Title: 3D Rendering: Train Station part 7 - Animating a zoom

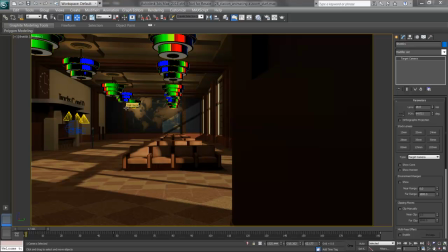[0:03]
Now that I've got a dolly animated and we go in to see the ticket booth, we can look at another camera and animate a zoom. We want to think of these as a way of telling a story. We've walked in and maybe there's somebody from a different point of view sneaking up on us, or somebody else is looking over in our direction because they heard us.
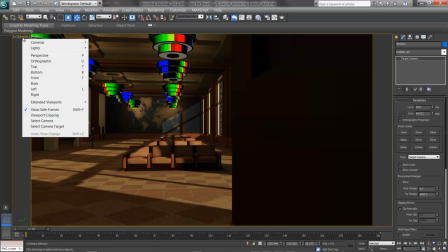[0:21]
I'll switch cameras by clicking on Shot 1 and choosing Cameras, Shot 2.
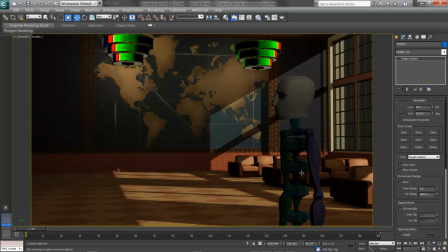[0:27]
Instead of doing a zoom in on the face like this, where I had illustrated a close-up, I'm going to go look at one of the seats. First, I'll get this camera in position.
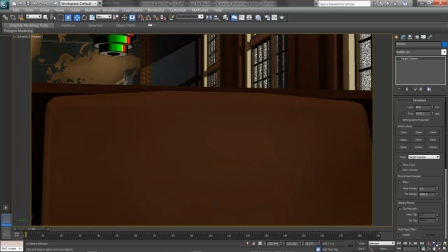[0:36]
Let's say, for instance, that this camera actually needs to start out looking towards the ticket booth.
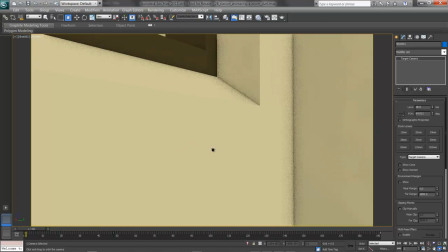[0:42]
We're starting out with our backs to the windows and looking over the seating.
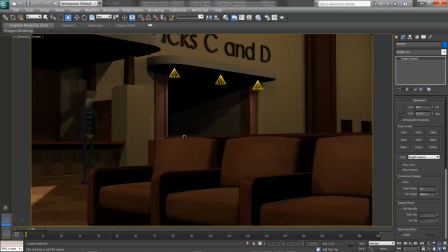[0:49]
I want to make sure that I don't look down those tunnels too much, as there's not much more modeled beyond that basic box.
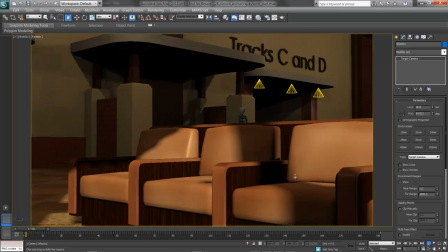[0:55]
I'll pull that back. This looks pretty good.
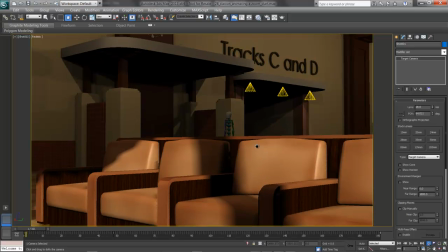[1:01]
Maybe a low perspective, and we'll rise up and zoom in.
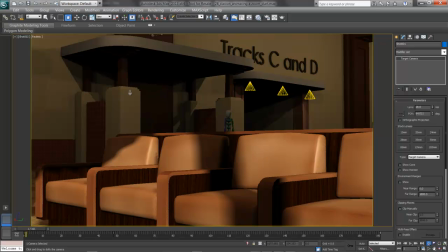[1:05]
I'll start out here, and I've got a good draw in where the line here on the third point is through the column on that ticket booth.
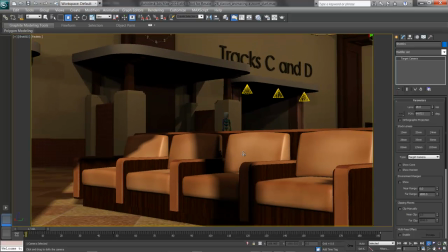[1:13]
I'll make sure I've got it fairly well centered and grounded.
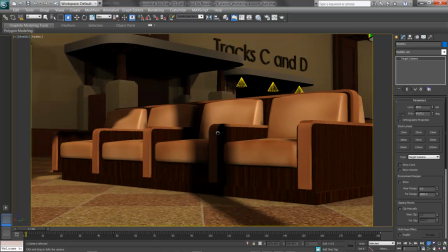[1:16]
I'm also watching out for tangents, things like this, where that canopy frame is just on the edge of the frame and can't decide whether to be in or out.
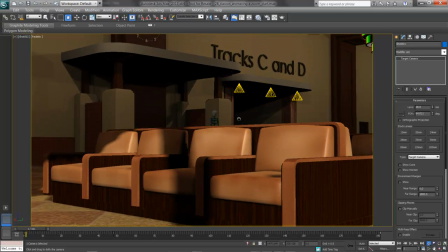[1:25]
It's either out and we're very low, or it's down and in the frame and we're a little bit higher up.
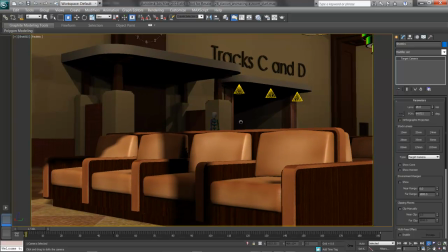[1:32]
It's up to you how to frame it, but we want to avoid having, for example, poles sticking out of people's heads and roofs that lay perfectly on the edge of the frame. Now for that shot. I'm going to switch away from the storyboard as I realized it wasn't quite keeping with the continuity.
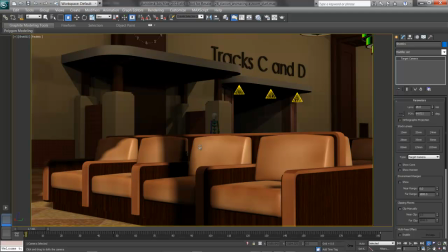[1:48]
I want to face in the same direction so the audience has a visual clue as to where they are. It's okay to vary away from those boards if it makes for a better shot. And a lot of times, once we hit 3D, we find that the storyboard is a nice to have that we tend to flex a little bit.
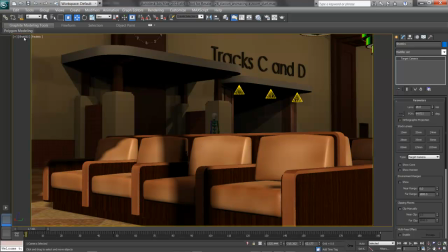[2:05]
Now for the animation. I'll make sure I select the camera. Choosing on Shot 2, select Camera. It starts out on a 50mm lens, and I'm going to open that up a little bit to a 35, so we pull farther back.
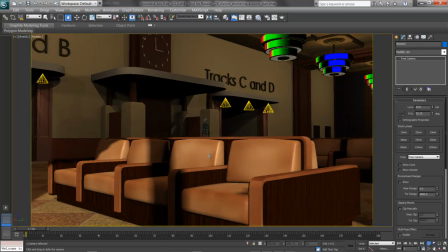[2:21]
Then I'll dolly that in, and I'm ready for my zoom. I'm going to operate in the same space here, the same time, those 192 frames.
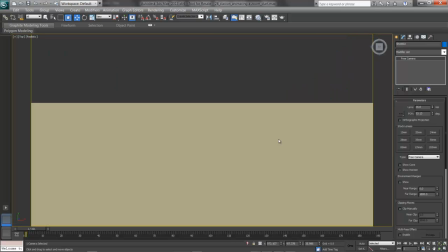[2:31]
Here's where I am for reference. I'll show in a top view in a wireframe that camera.
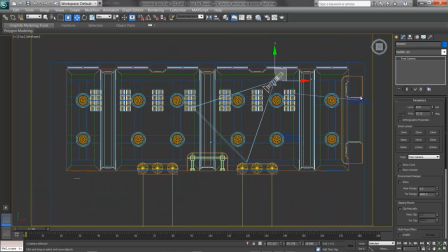[2:36]
So I'm kind of back in the corner, about one bay in. There's my original shot, and looking towards that ticket booth and the clock. I think I'll crane up and look at the clock because suddenly it's time for a train.
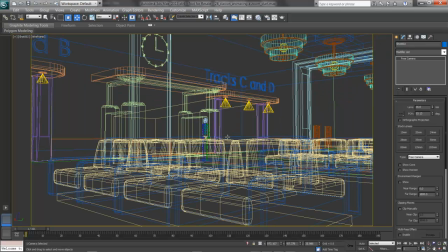[2:49]
I'll press C for camera and F3 for shaded.
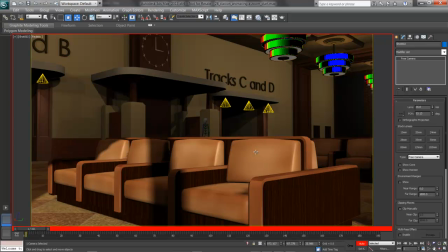[2:54]
First, I'll turn on auto key by pressing N, and I'll get this shot animated. First, I'll crane up and look at the camera, scrubbing over to maybe frame 72 or so, about 3 seconds in.
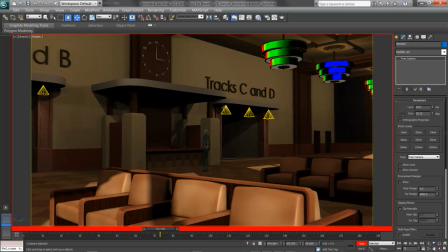[3:09]
I'll click the mouse wheel in and hold Shift to pan up, and then use the Orbit tool and rotate. Alternately, if not the Orbit tool, we can use the pan. I'll pan this up and look at the clock.
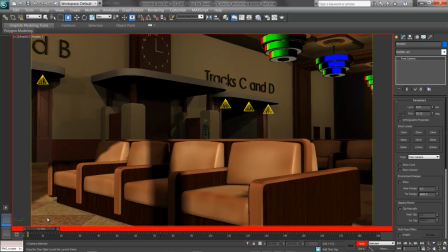[3:25]
So far, this is pretty good. We start low, crane up, and pan to focus on the clock.
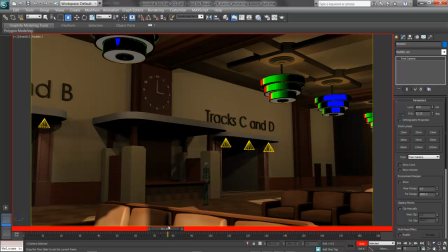[3:32]
And now I'll add the zoom in. I'll say after we've panned up, we also zoom in to notice that it's 3 o'clock. And here's how we do this. I'll change this focal length here from 35 up to 50.
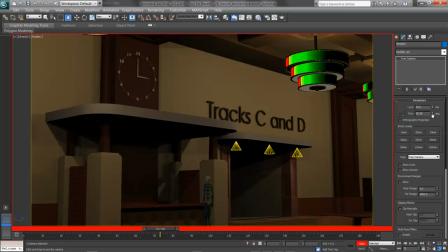[3:49]
And we can see on the small sliders, the arrows on the right here, that there's little red brackets around it, meaning that that property is animated.
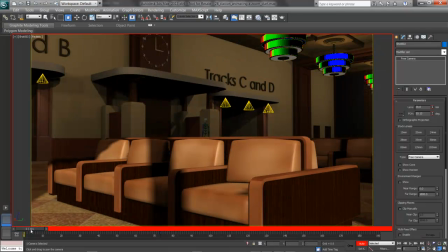[3:58]
Now when I go back to frame 0, my lens is 35 and my field of view is that 53.